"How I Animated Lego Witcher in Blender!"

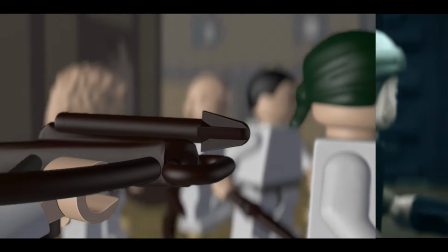Hi. I wanted to give you a peek behind the scenes of my Witcher LEGO animation.
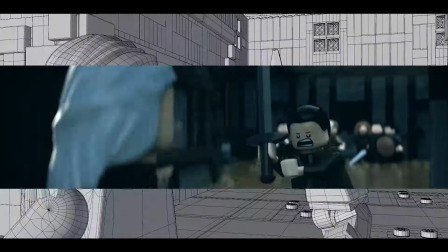I've had a lot of folks asking how I put it all together. So the first part is pretty familiar.
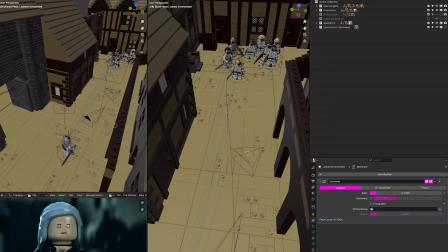If you've seen my other LEGO animations, lots of building sets, creating characters, and setting the stage. But the real magic happens with this single camera follow shot.
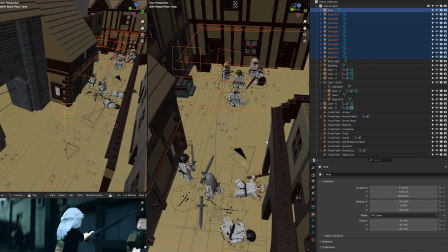I have a low level HDRI providing general light and then a bunch of accent lights to make certain areas pop depending where moments of action happen.
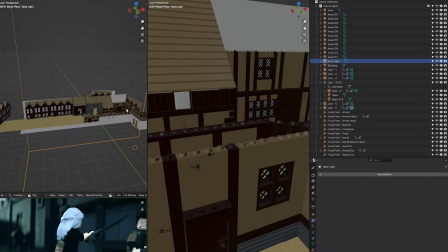And I had to create giant backlights which is just a plane with an emission material for the sky as well as black panels to control the lighting inside of those lego buildings to basically
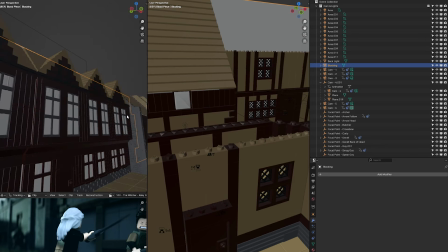make it look like all these windows and doors were closed and not having a bunch of light shine through.
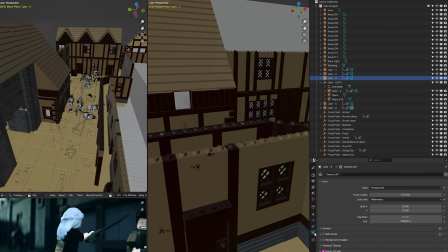For the handheld look it starts to get a little bit more complicated. I used this great add-on called Shakeify from Ian Hubert which I used for most of my handheld recreations like Abbott,
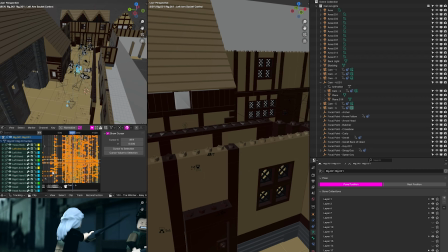Office, Parks and Rec to match the kinetic energy but going in and out of slow motion required not only animating the intensity of the shake, but also simultaneously going in and out of frame interpolation on individual characters, which is what makes the characters look like they're animated on twos or stop motion.
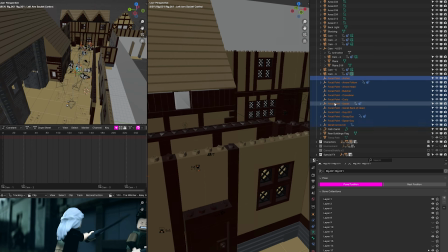So it got real complicated pretty fast. Then there are the focal points, super important, especially when you've got a bunch of characters moving around,
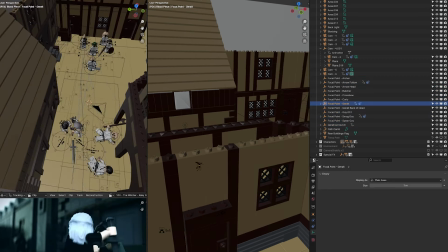doing a bunch of things, and you want to, you know, you got to focus on the back of Geralt's head, got to focus on this bad guy that he hits, the sword, that bow, everything.
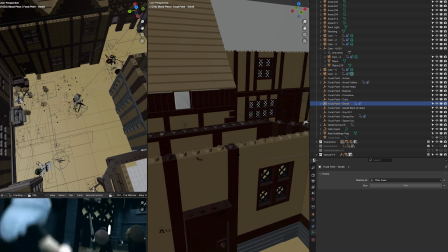So I had to have certain focal points paired to other focal points and animate going in and out of each one and which one to follow it was it got that also got very complicated but I did that at the end I did that once I was done animating everything and as for
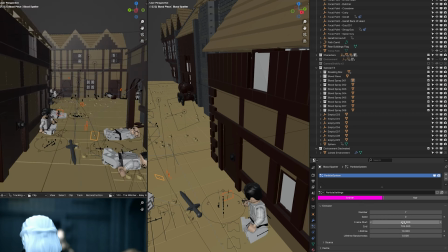special effects blood spurts and whatnot that's where the particle systems come in I had planes set up throughout the entire alley from point of contact so once a sword basically
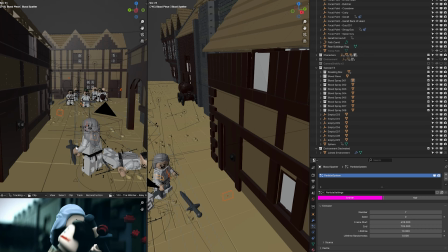hit contact with a piece of a lego I put a plane there and had uh seven blood pieces kind of shoot out of it um and then i just did that throughout the whole thing that was another just like focus that's something i did right at the end
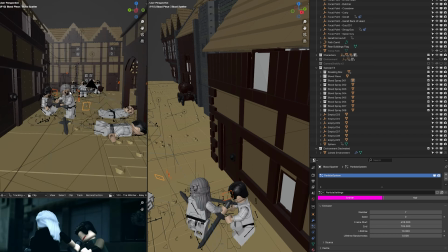once all the animation was good i just did a bunch of blood particles that's so that's it i think feel free to ask any questions in the comments
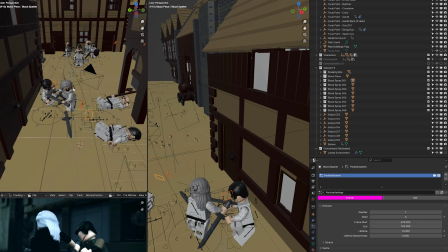and i'll try to get to it also let me know what else you want to know and i can try and make more videos about specific topics if anybody wants that but without further ado here's a bird's eye view of the whole animation enjoy she gave us a message to pass on to
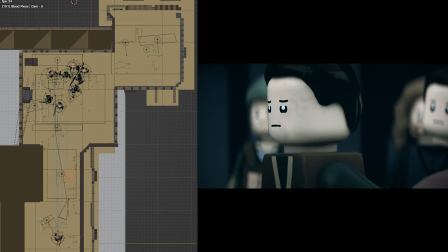you you have to choose the lesser evil it's an ultimatum get it fuck